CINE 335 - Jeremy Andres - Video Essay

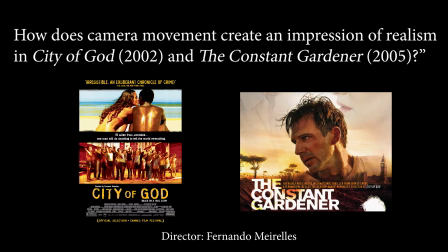For this video essay, I will examine the question, how does the camera movement create an impression of realism in City of God and The Constant Gardener? Both films were directed by Fernando Meirelles. I will first define realism through its visual style.
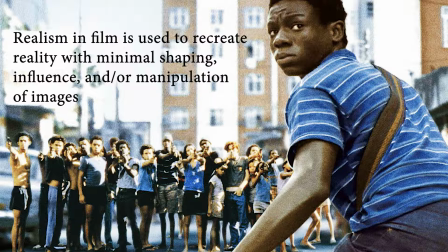Realism in film is used to recreate reality with minimal shaping, influence, and/or manipulation of images. When we look at the opening scene in City of God, we are immediately brought into the slums of Brazil and the chaos that it ensues.
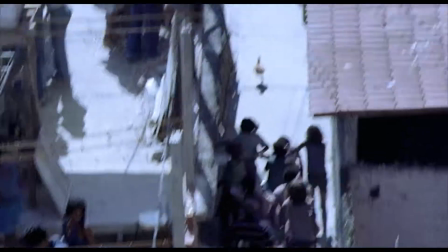The shaky panning, the camera placement that follows behind the chicken as it is being chased.
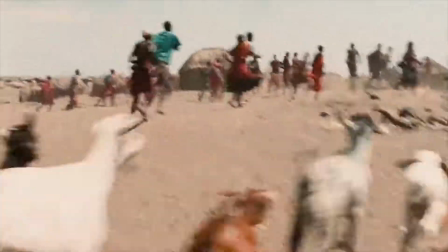This scene in The Constant Gardener is a bit similar in that the camera moves quite a lot,
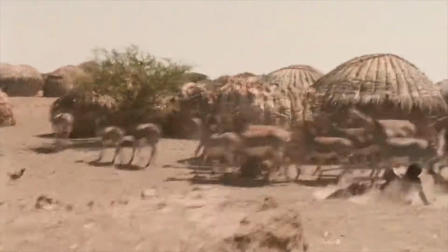often with quick pans, the camera placed almost as a POV shot from the horses.
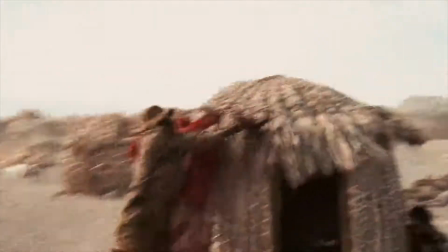Again, the movement scans the environment of chaos. Fernando just wants to feel that naturalness and that spontaneity.
Sometimes the text and the dialogue can it can be very well written and it can say all the right things,
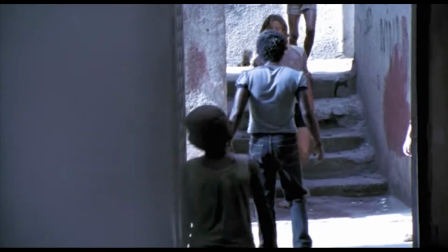but it can just have a slightly held quality about it, or it can make the actors a little bit held and stuck.
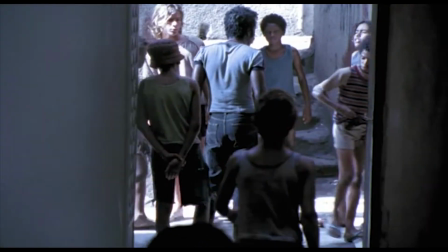It's just to do with phrasing, and it's just amazing what can happen when you're given permission to play.
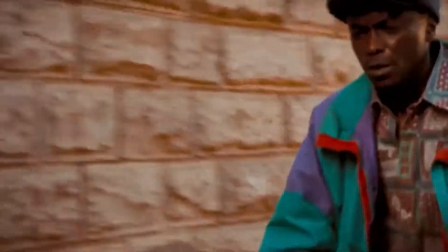A whole other energy comes out, which just suddenly makes it live.
We will examine these two shots.
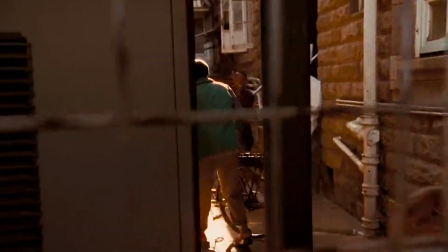Similarly, the camera is placed behind a fence as it follows the subject.
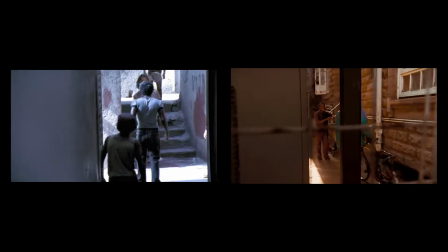This brings the audience into both worlds almost as a spectator with this handheld camera work.
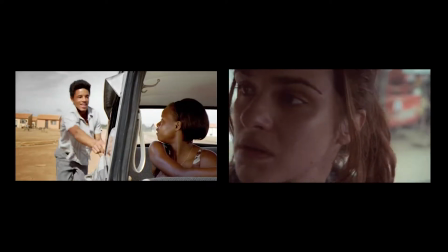These two shots brings us into the vehicle as it follows the subject's view and what they are looking at.
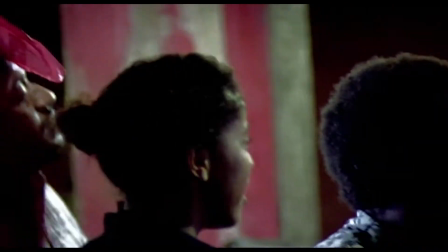Meirelles brings out an almost documentary-style-like filmmaking.
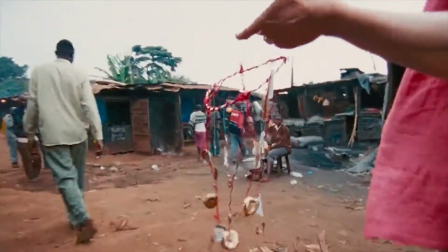The sharp pans through the neighborhood of Brazil, or this low-level tracking shot placed next to the subject as if the audience is one of the children in Kenya.
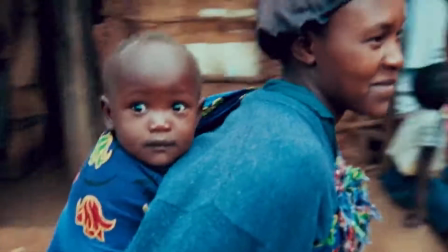Even these moments, the locals take a glance at the camera, breaking the fourth wall in cinema, acknowledging the viewers.
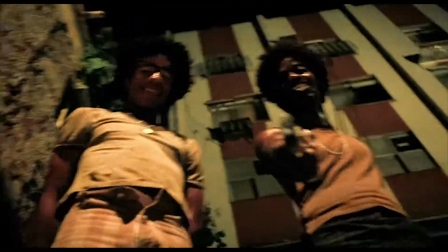Here, we have the shakiness of the camera from a low angle looking up at the two characters shooting down at the viewer and its unnerving movement.
It's a film which is telling a story which is actual, which is happening today, and has a flavor of reality.
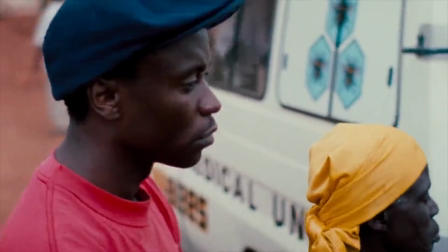Again, realism is created through the style of its handheld camera work as we scan through the people of Kenya as they seek proper medicine.
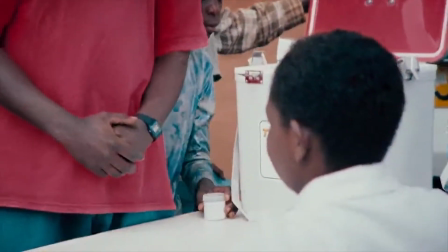It's documenting and not interfering with reality.
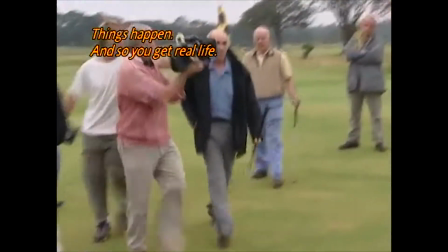The way Fernando shoots is very free, very easy. Things happen. And so you get real life.
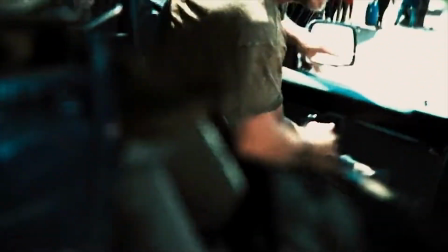You get people buzzing around, going in and out of focus, and stuff like that, and just movement, and it's fantastic.
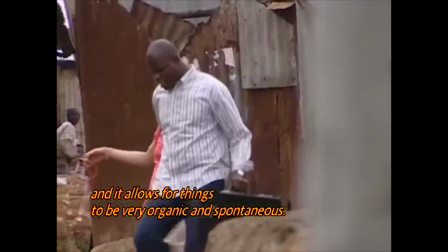Things happen very fast, and it allows for things to be very organic and spontaneous.
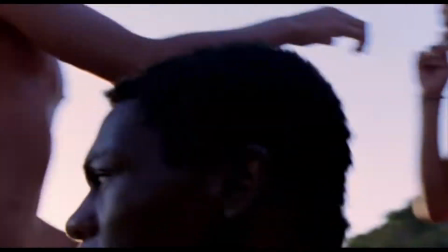And there's no as an actor normally, they lay down marks, you have to hit your mark, and there's nothing like that.
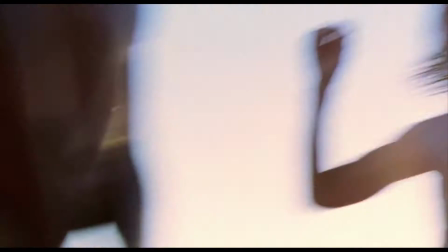You're free to do whatever you want, and that's great.
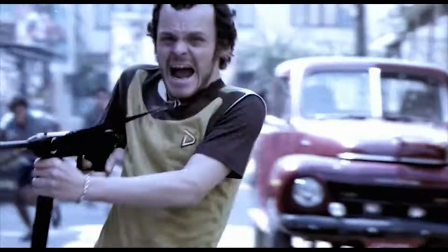In closing, realism is depicted thoroughly through the camera movement to recreate reality through its images.
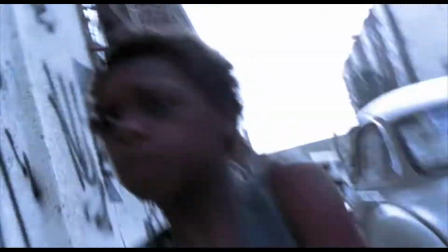The shakiness brings the viewers onto ground zero as the camera documents from the slums of Brazil to the poor in Kenya.